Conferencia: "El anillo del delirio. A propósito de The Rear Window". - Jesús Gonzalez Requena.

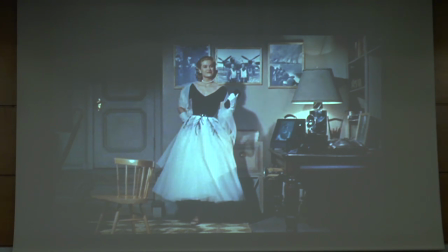Me refiero, claro está, a ese retrato que se encuentra a la derecha sobre la mesa y bajo la lámpara que ella acaba de encender. Es casi literalmente su negativo, de modo que su rostro y su escote es negro,
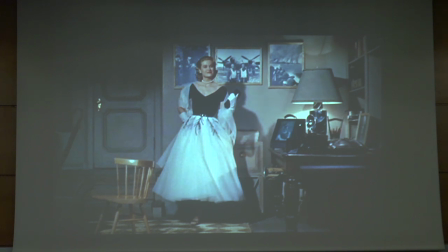mientras que es blanca la parte de su vestido que cubre su pecho. ¿Se dan cuenta entonces de que el régimen de ambivalencia reina sobre toda la escena hasta alcanzar incluso a la configuración luminosa de la misma?
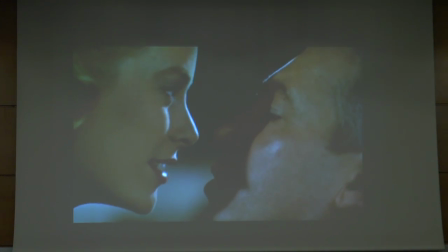Miren. Él ha preguntado por su identidad.
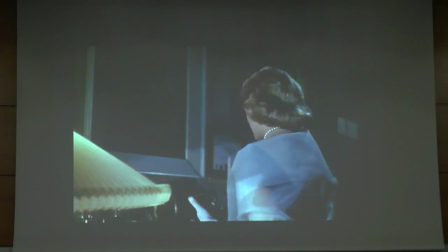Reading from top to bottom.
Y ella va introduciendo Lisa. Progresivamente la luz en una elegante Carol.
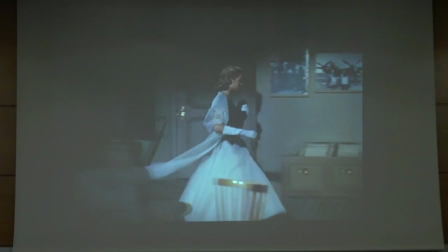Danza que concluye con la más oscura respuesta. Precisamente porque cuando enciende la luz, Fremont.
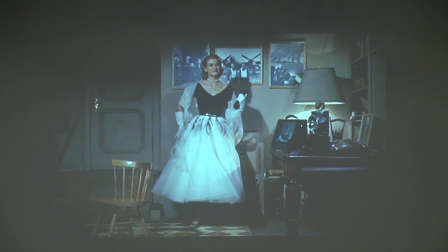Es su faz más oscura la que se hace visible. Probablemente recuerden ustedes que esa fotografía sobre la que les estoy llamando la atención fue mostrada en plano detalle en el comienzo mismo del film.
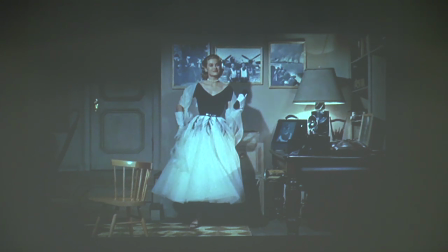En otro momento, por cierto, no es inútil recordarlo, en el que el personaje estaba también durmiendo.
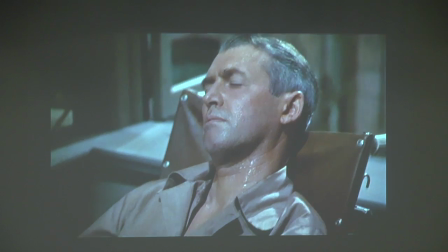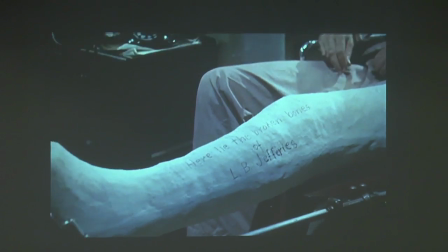Se trataba entonces de un plano eficazmente informativo sobre el pasado del personaje,
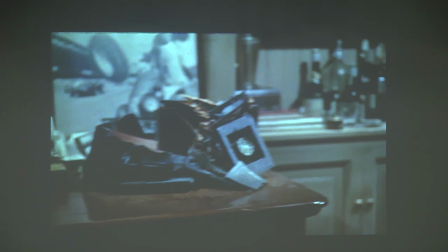que es así presentado asociado a cierta experiencia traumática relacionada con su condición de fotógrafo de prensa.
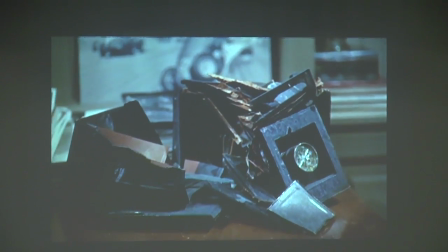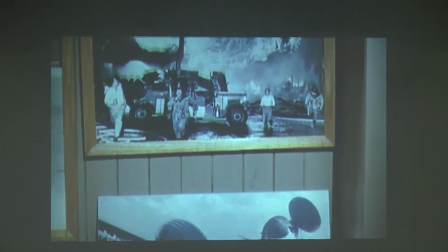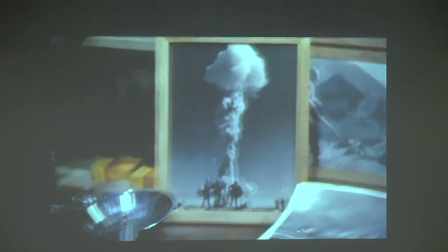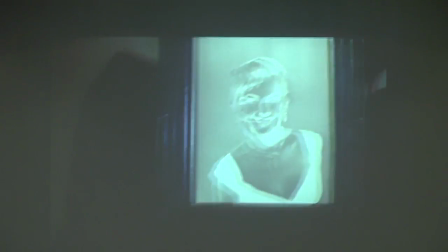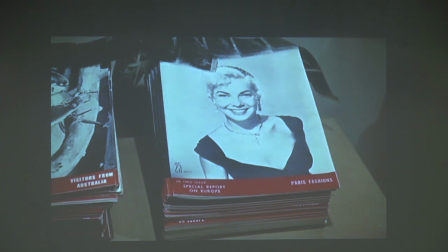Pero también, al menos ocasionalmente, lo están viendo ustedes como fotógrafo de modas.
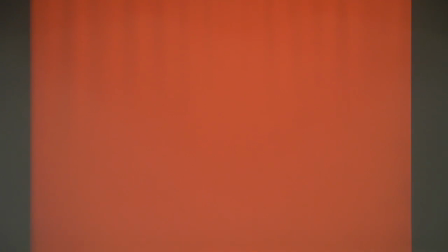Ciertamente no se trata de la misma chica. Siendo una joven bella, no es tan bella como ella.
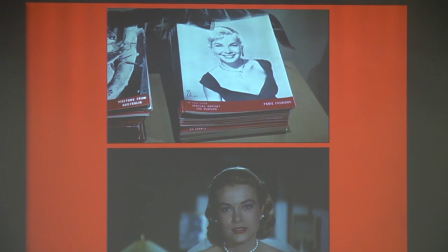Pero, como ella es rubia, es negra la parte superior de su vestido y también ella está ligada a la moda de París,
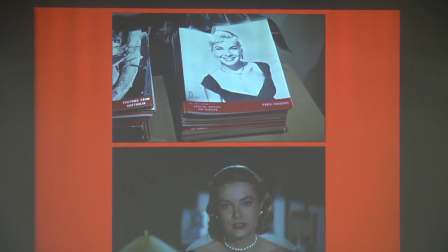de modo que ¿no les parece lógico entonces que la otra emerja como la idealización onírica de la que realmente llegó a conocer? Y por cierto que
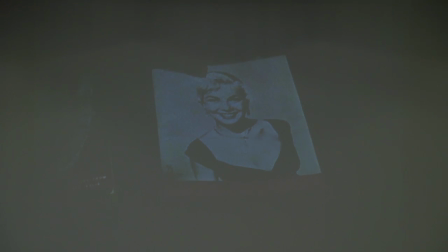esta primera escena acaba así, es decir, con el oscurecimiento mismo de esa figura hasta un negro absoluto. Por cierto, Moviola, marcha atrás. Les he dicho que hay un trauma en el pasado del personaje.
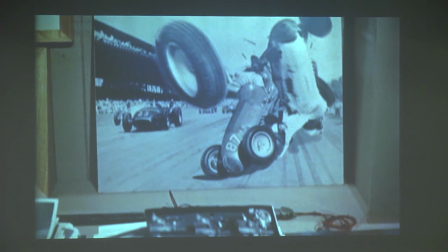¿Pero a qué debemos atribuir ese trauma? ¿Cómo se concretó? ¿Fue provocado por un accidente mientras fotografiaba una carrera de coches?
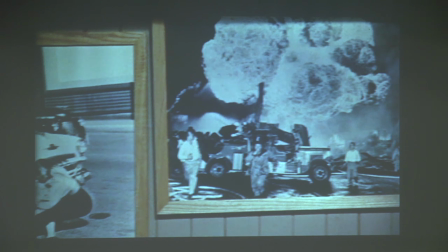¿O durante un terrible incendio? ¿O durante una explosión nuclear?
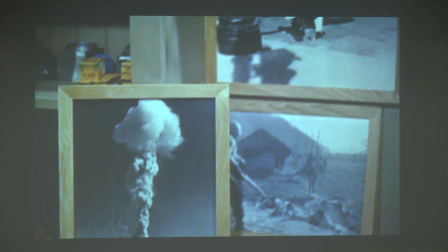Pero alto ahí, eso no es posible. Entonces ya no estaría con la pierna rota, sino muerto por radioactividad, cuando menos. Pero entonces, ¿cuál fue el auténtico motivo de su trauma?
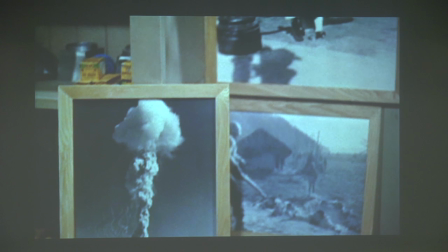¿Acaso no les parece que la respuesta está inscrita en la misma serie de imágenes que han empezado a ver y que constituyen todo un crescendo que conduciría entonces a la imagen de máxima violencia?
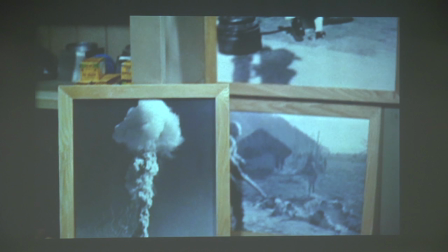Una, dos, tres, pero esta no es la última imagen.
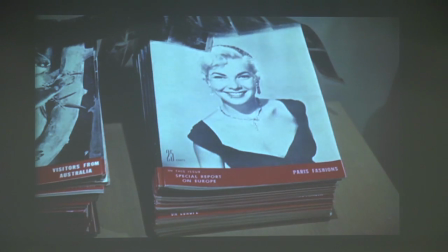Cuatro.